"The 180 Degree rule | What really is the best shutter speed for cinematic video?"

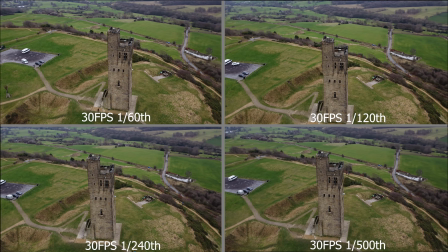[4:03]
Unless you've got a global shutter, the shutter works like a set of blinds going up and down,
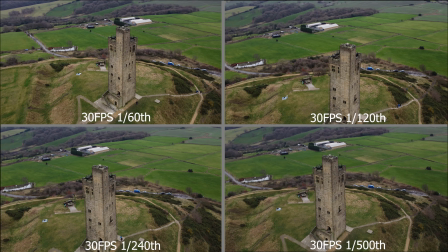[4:10]
and you get the rolling shutter effect, where the top of the picture is taken earlier than the bottom of the picture.
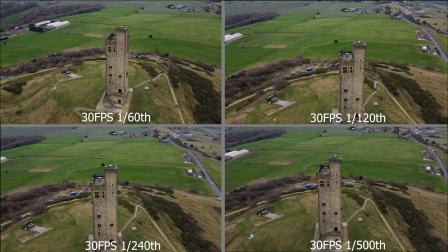[4:19]
Another reason I believe the 180 rule is
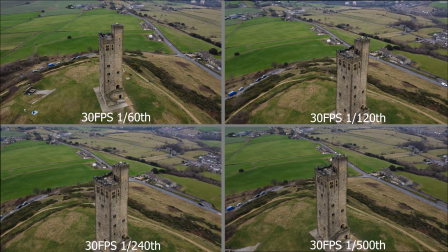[4:23]
outdated is because now we have 4K cameras and we all like to shoot in 4K.
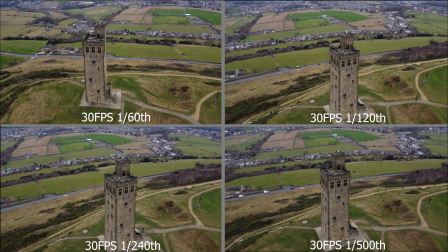[4:29]
Why do we do that? We do that to get extra sharpness and detail in our images.
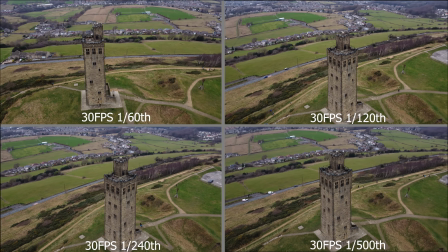[4:35]
And then we're cutting our shutter speed down to try and blur those images, which makes no sense.
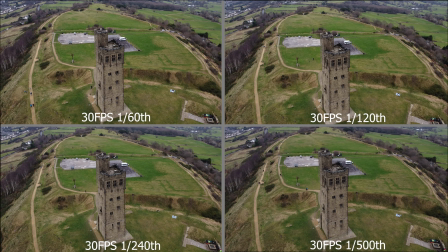[4:44]
So what is the best shutter speed for cinematic video footage? Well, the best shutter speed is the one that gives you the best exposure. You also need to take into account your artistic desires.
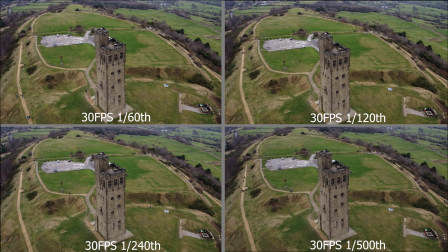[4:58]
If you're wanting to blur the motion in the video, then go as slow a shutter speed as you can.
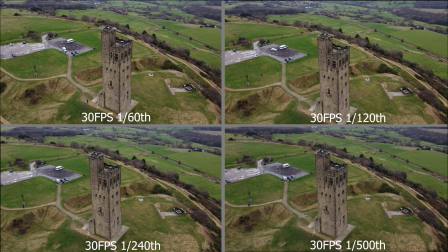[5:04]
If you're wanting your video to be sharp, then go for the faster shutter speed.
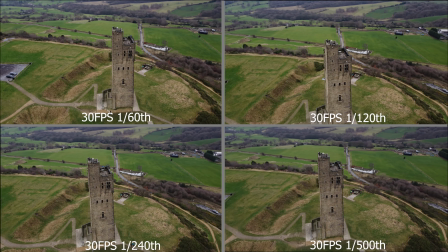[5:09]
Increase the frames per second to maybe 60 frames per second. There is no rule that suits all situations.
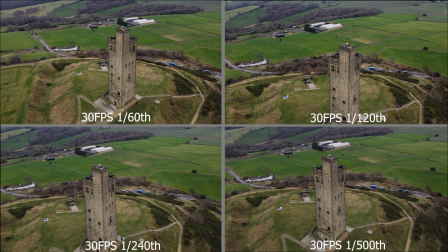[5:18]
You need to decide what you want your video to look like.
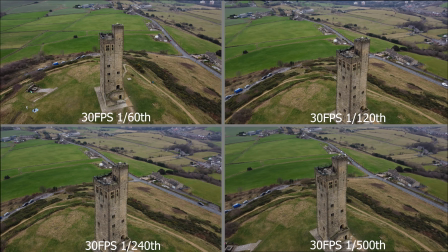[5:23]
If you're flying smoothly and slowly, then the shutter speed really isn't going to make any difference.
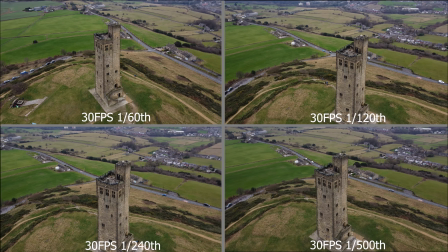[5:30]
In my opinion, the best way to get cinematic footage is to fly smoothly,
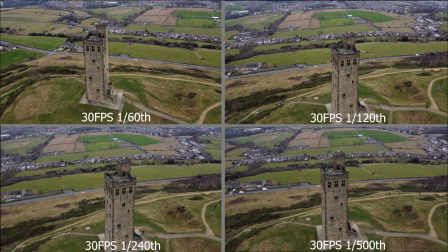[5:36]
slowly, and just choose whatever shutter speed gives you the best exposure to maximize your sensor's potential.
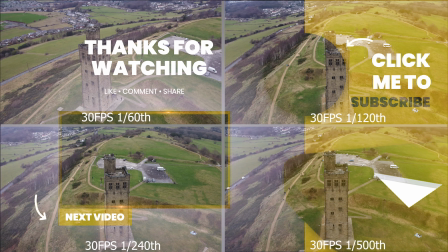[5:45]
So I hope you enjoyed that. Let me know in the comments what you think. If you don't want to miss out on future videos, then click on my ugly mug to subscribe.
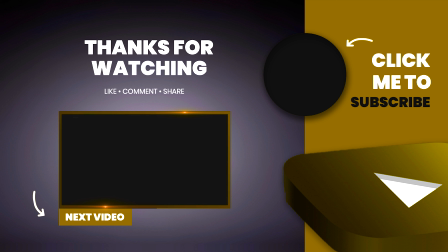[5:54]
Hit the thumbs up so YouTube can recommend this to other people. And I'll see you in the next episode. Thank you for watching. Bye.